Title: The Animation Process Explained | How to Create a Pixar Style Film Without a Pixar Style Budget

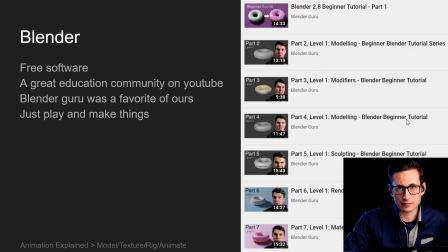4:09 It's a great free software, open source software. It does, the biggest downside of it is it does have a steep learning curve or a little bit of a difficult interface to get used to but the bright side of that is it does have a great education community online, so YouTube, other tutorials online, a lot of people willing to help you get started and get going with it.
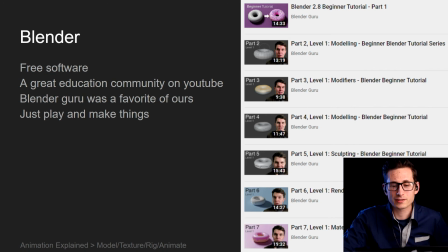4:26 One of our favorites we were getting started was Andrew Price with Blender Guru. He's got a lot of great tutorials out there that can help you get going as you're looking to get started.
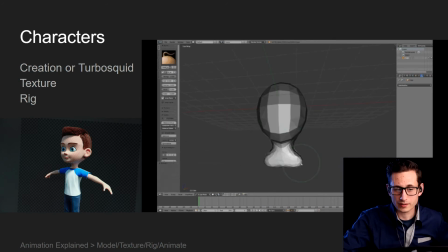4:32 Probably the most difficult part of your animated film is going to be with the characters, just because they really are the face of your film. There's a time lapse of Garrison sculpting the boy from A Boy's War. He actually went through 20 iterations of this character before he was happy with it. Honestly, I think I was happy with iteration two, maybe three,
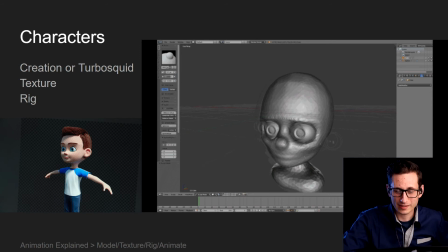4:49 but I'm glad he kept with it because he got something he was happy with and I think it turned out really great for the film and the style character we were going for.
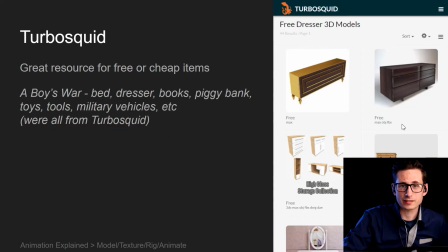4:55 Another option, you could just create french fries as your characters. More on that later.
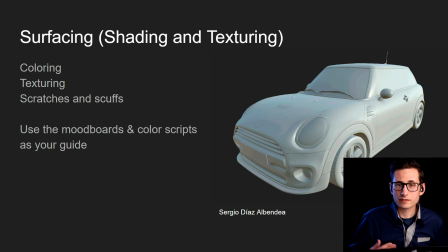5:00 And then the step between the actual character creation and the animation is the rigging. Surfacing is where you start to give color texture to the objects that you've created.
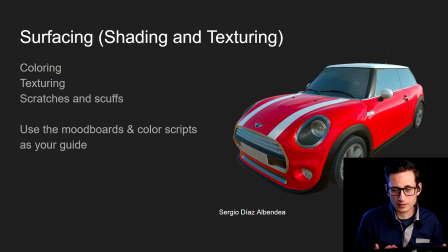5:08 So here you can see the Mini Cooper starts out as kind of a dull gray color and that's how everything starts in the modeling phase.
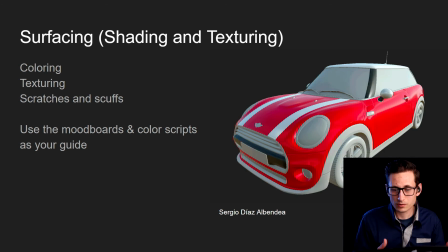5:13 Then as you move to surfacing you're starting to give things color. Here you can see you've defined what's red, what's white, what's shiny, what's transparent, what's translucent, what has texture, what has bumps.
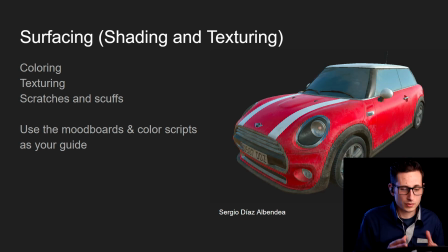5:21 This is where you really start to give the lifelike. Remember to work off of your mood boards and your color scripts as you're creating the materials and textures for your scene because all your objects in your shot really make up the color of the shot, the mood of the shot, and how that plays into the overall story.
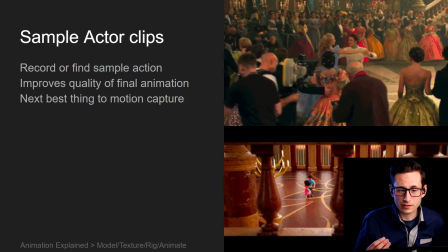5:35 Something super important that we found when creating the animation for your film is to record or find sample actor clips.
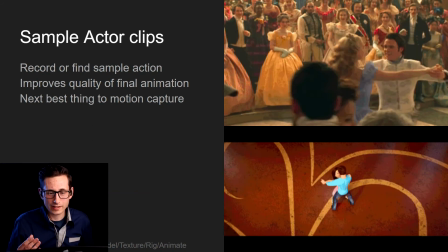5:41 Either record yourself reenacting the shot that you're looking at animating or find someone else who's done it.
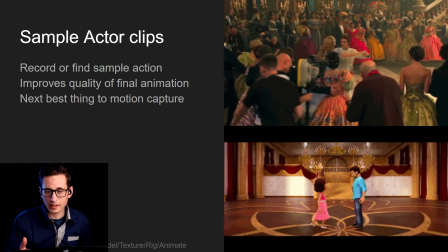5:45 Or here you can see our example is the dance from Cinderella that we use for our scene father-daughter dance.
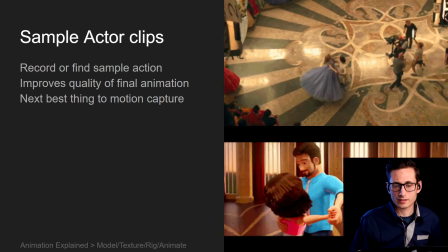5:51 So that way you've got realistic or accurate motion to work off of as you're animating your shot. It's so often you've got something in your head or you think, oh, it'll look like this.
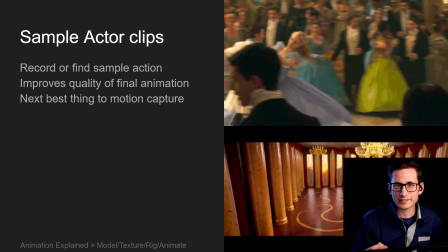5:58 And then you start to put that down and animate your characters and you're like, that looks nothing like it actually looks like.
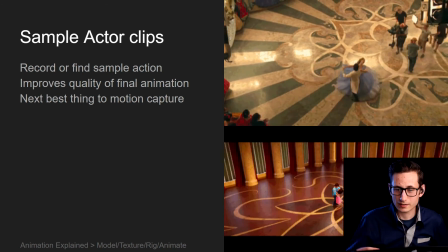6:03 So having an accurate reference such as that makes it a lot easier to get realistic or convincing looking animation.
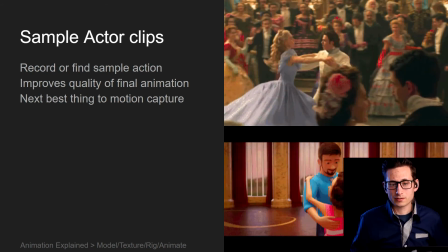6:08 Motion capture is also a big thing nowadays with a lot of animations opting to do motion capture suits and rigs as they link those to their
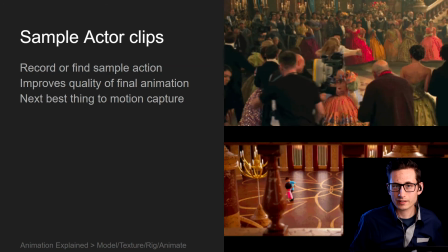6:15 characters in 3D so that they only have to have actors moving their characters and then you're just refining the rig as the rig mirrors the actor.
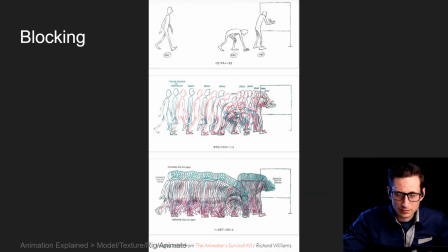6:22 But on our budget, that's not really an option, so moving right along. Just as a quick overview of the actual animation process, you usually start with somewhat of a rough blocking phase. So here you're gonna set some of the main key frames of the action. Here you can see the graphic from the animation survival kit.
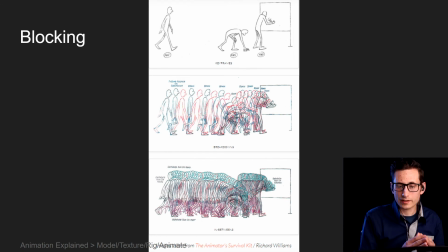6:37 I haven't actually read the book, but I thought it was a great graphic. And it just goes over on the top there. You can see we've got three main actions in this shot. So walking, picking up the chalk, writing on a chalkboard. So you just block out what does it look like walking, bending down, and then writing on the chalkboard. And then as you move into the second phase, after you've completed the main keyframes, you're going to start doing, well, what does it look like in between?
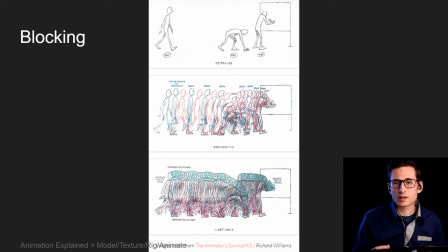6:56 So here you're kind of filling in the key points, the breakdowns, if you would. And this is where it's super helpful to have those sample actor clips, because now you can reference or reenact it yourself and say, well what does it actually look like as I go from bending down picking up chalk to writing on the board? What does it actually look like in real life? What's my left back foot doing as I'm doing this? You can get an accurate view for what that's actually gonna look like.
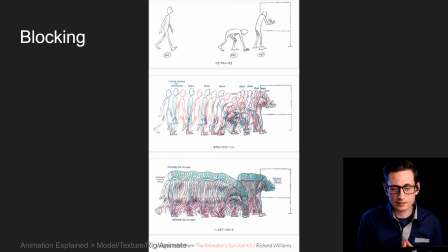7:15 And then the final stage there, step three, is just filling everything in and polishing it off.
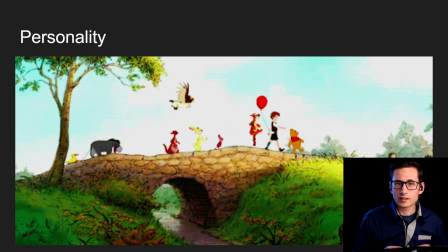7:19 A big thing to think about when you're animating your character, you are almost the actor as you're bringing this character to life. So what can you do to give it its own unique personality? Here you can see the characters from Winnie the Pooh.